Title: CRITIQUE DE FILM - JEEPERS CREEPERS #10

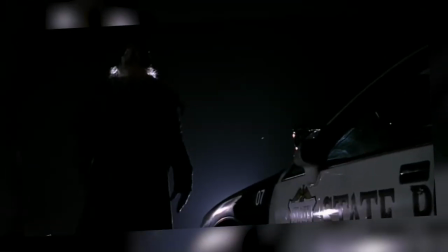(3:55)
Son apparence est certes humaine, avec son long manteau et son gros chapeau, Mais il ressemble davantage à un épouvantail Et c'est ça qui le rend encore plus terrifiant
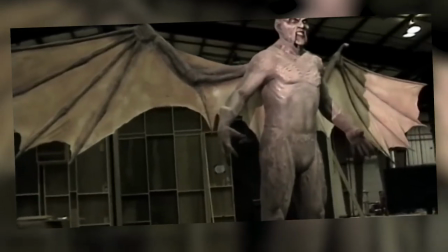(4:04)
Une créature mystérieuse Dont au final on ne sait que peu de choses Si ce n'est qu'elle se réveille tous les 23 ans
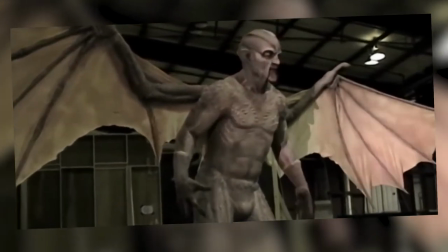(4:09)
Pour dévorer les vivants Une sorte de prédateur qui traque ses victimes jusqu'au bout Un peu comme l'extraterrestre du film de John McTiernan Bref,
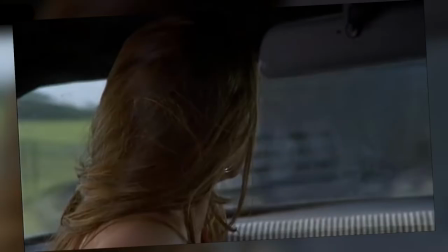(4:15)
Victor Salva crée sa propre mythologie Et dissémine tout au long du récit Des informations sur son croque-mythème Il nous le montre par petites touches Et bien souvent
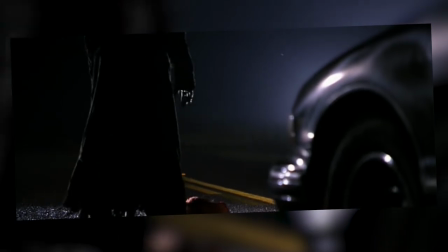(4:24)
à peine éclairées Dans la pénombre On finit par se méprendre sur la véritable nature de la bête Est-ce un démon ?
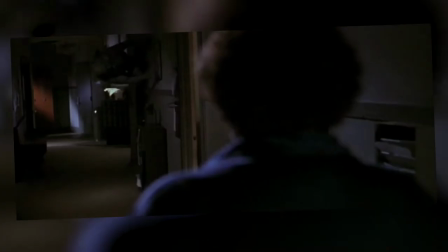(4:30)
Est-ce le diable en personne ? C'est quoi en fait ? On pourrait encore spéculer dessus, mais ce qui importe, surtout aux cinéastes, c'est de fabriquer un croque-mitaine à la hauteur de ses ambitions.
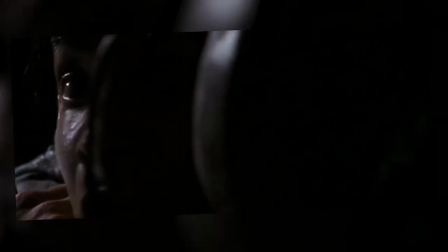(4:38)
Quelque chose d'inconnu, de nouveau et d'original, qui apporte une bouffée d'air à un genre qui peine à se réinventer. Sans pour autant s'étendre sur le sujet, il faut savoir que le croque-mitaine est un personnage maléfique inventé pour faire peur aux enfants. Littéralement, celui qui mange les mains, ou les doigts, ou tout autre membre. Et quand on pousse un peu plus les recherches, on s'aperçoit que ces légendes, qui existent partout dans le monde, sont souvent inspirées de disparitions d'enfants.
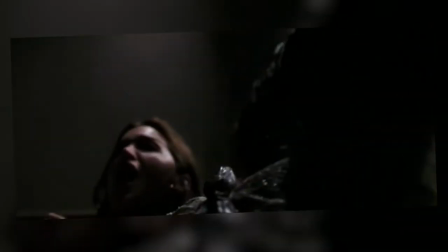(5:04)
Une chose est sûre, c'est que le cinéaste, il fait l'étalage de ses propres obsessions et de ses angoisses.
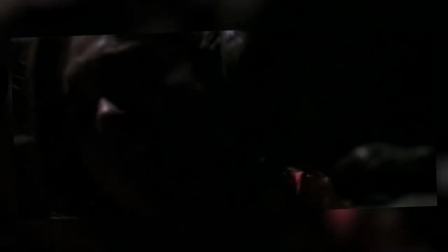(5:09)
Le creeper est un être pervers, attiré surtout par les jeunes hommes, qui renifle les sous-vêtements et qui apprécie lécher le visage de ses victimes.
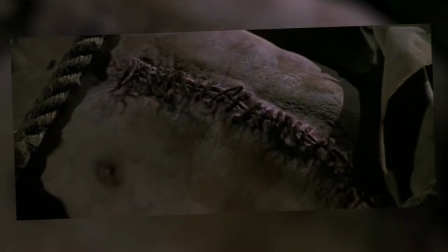(5:16)
Il aime aussi la nudité des corps et se délecte en utilisant les enveloppes corporelles de ses victimes comme les éléments de décorum de son antre.
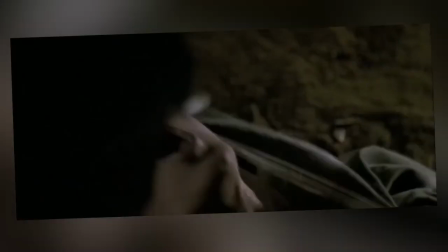(5:24)
Il est évident que Salva exorcise ici ses propres tendances et inclinaisons perverses.
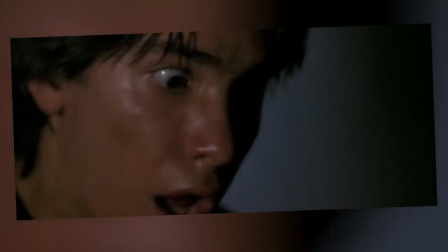(5:30)
D'autant plus évident quand on connaît le passé du metteur en scène.
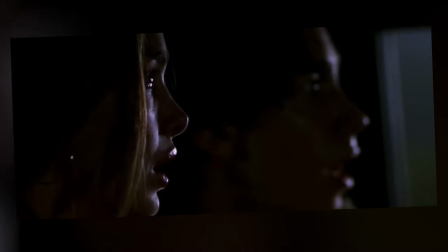(5:36)
Bon, je pense qu'on ne pourra pas plus faire équivoque que cette scène-là, à la limite du supportable pour les âmes sensibles.
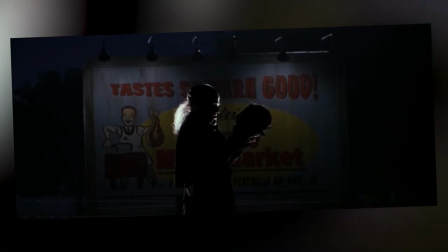(5:41)
Néanmoins, l'ami Victor s'en amuse et ironise sur la situation en plaçant le
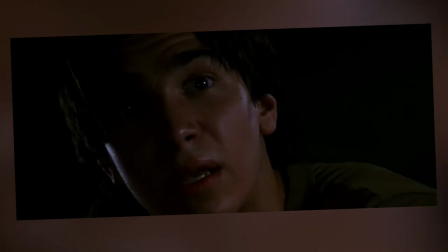(5:46)
creeper juste devant un panneau publicitaire d'une boucherie avec écrit « C'est trop bon ».
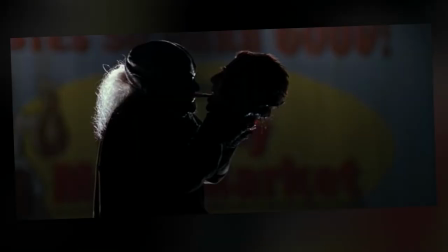(5:50)
Comme vous pouvez le constater là. Une manière de dédramatiser et de dire « Eh les gars, c'est juste du cinéma, hein ».
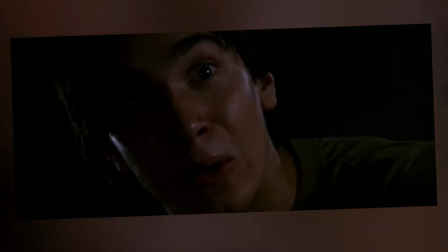(5:55)
La deuxième grande réussite du film, c'est évidemment sa mise en scène. Victor Salva multiplie les bonnes idées.
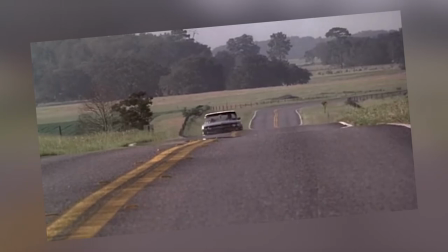(6:02)
Au début, il plante son cadre sur une route tranquille en pleine journée.
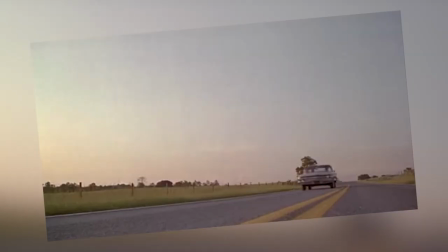(6:05)
La terreur est véhiculée par le mastodonte de ferraille du Creeper qui paraît tout défoncer sur son passage.
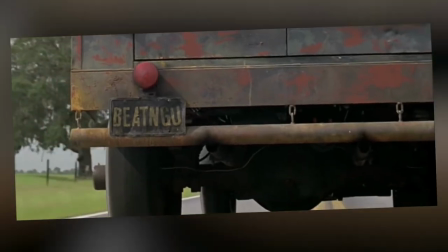(6:11)
Puis, peu à peu, la nuit tombe et l'ambiance change et devient plus inquiétante, plus terrifiante.
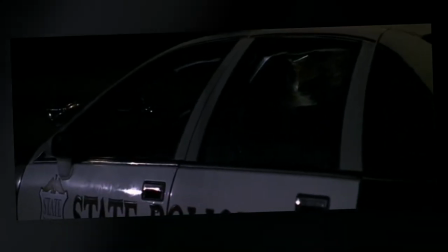(6:17)
Il réussit à créer une atmosphère particulière grâce au travail de son chef opérateur, Don Fottleroi, et préfère suggérer les choses plutôt que les montrer.
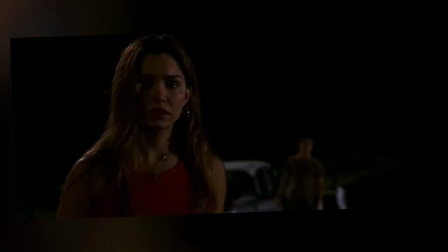(6:26)
Ce qui accentue la tension et bien évidemment le côté terrifiant.
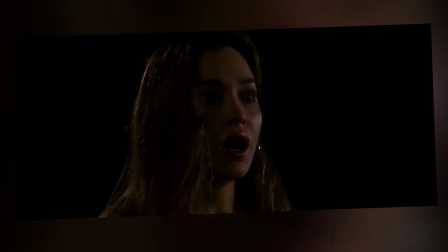(6:30)
Le Creeper est souvent, comme je le disais, dans les ténèbres. Salva utilise un parfait jeu de clair-obscur dans les scènes intérieures comme dans celles en extérieur.
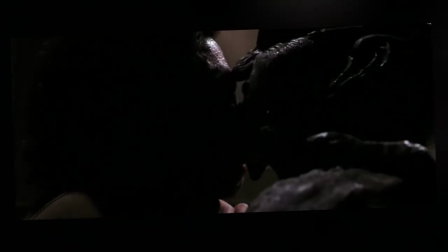(6:39)
Un style emprunté au plus grand. S'ajoute à cela un vrai travail sur le cadre.
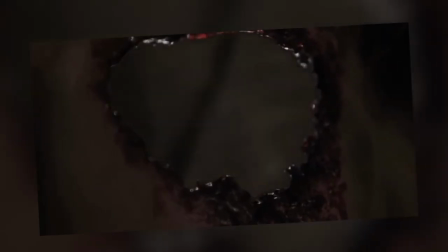(6:43)
Le cinéaste prend soin de composer des plans iconiques et alterne entre une caméra en mouvement et des plans fixes débulés afin d'accentuer le malaise des personnages.
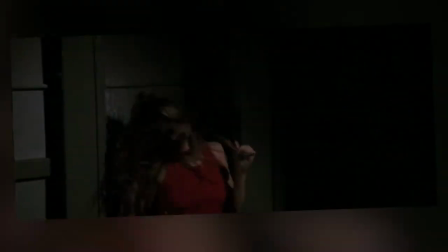(6:52)
La topographie contribue également à créer une atmosphère sinistre. Les différents lieux dans lesquels se retrouvent Trish et Dary ne sont jamais accueillants.
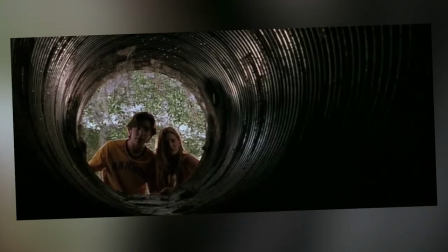(7:00)
Bien au contraire, la chapelle abandonnée et peuplée de corbeaux suscite la mort et la désolation.
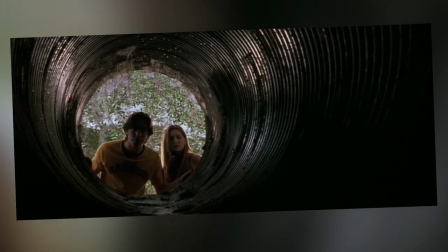(7:05)
On n'a pas trop envie de traîner non plus dans la maison de la vieille dame. Au passage,
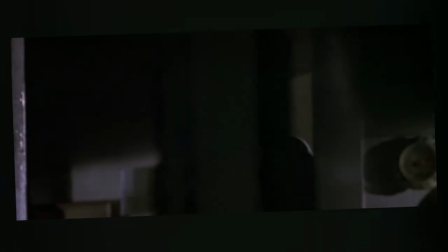(7:08)
le cinéaste s'amuse avec ce personnage qu'il dépeint comme une sorte de Sibyl qui vit seul avec des dizaines de chats et qu'il choisit de plonger elle aussi dans la pénombre.
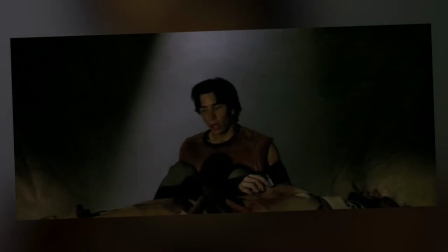(7:17)
Trish et Dary ne découvrent que sa silhouette. Sans parler de l'antre du Creeper qui est un mausolée dont le plafond est une version macabre de celui de la chapelle Sixteen.
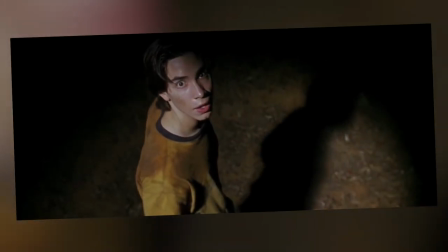(7:26)
Le tout est accentué par la musique de Bennett Salvey qui compose un score lugubre et glauque à l'aide de son discordant et provoque un certain malaise.
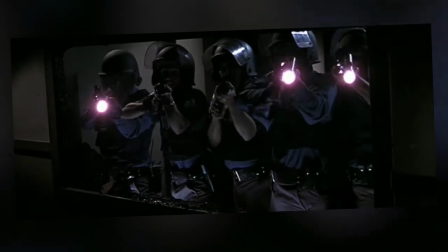(7:34)
Une musique pas vraiment symphonique et qui tend plus vers le sound design.
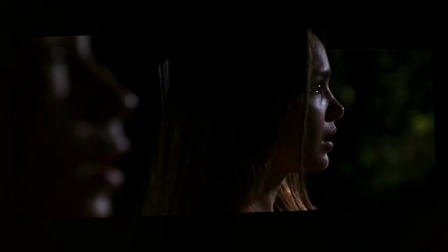(7:38)
Malgré un script parfois un peu convenu, Jeepers Creepers est une vraie réussite tant sa mise en scène est ingénieuse.
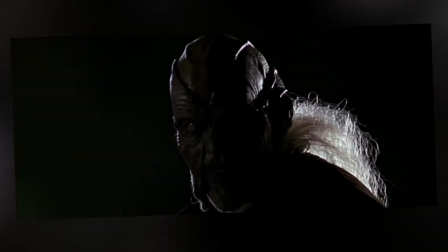(7:43)
Il parvient à s'imposer comme un pur classique de l'horreur grâce à un boogie man vraiment effrayant.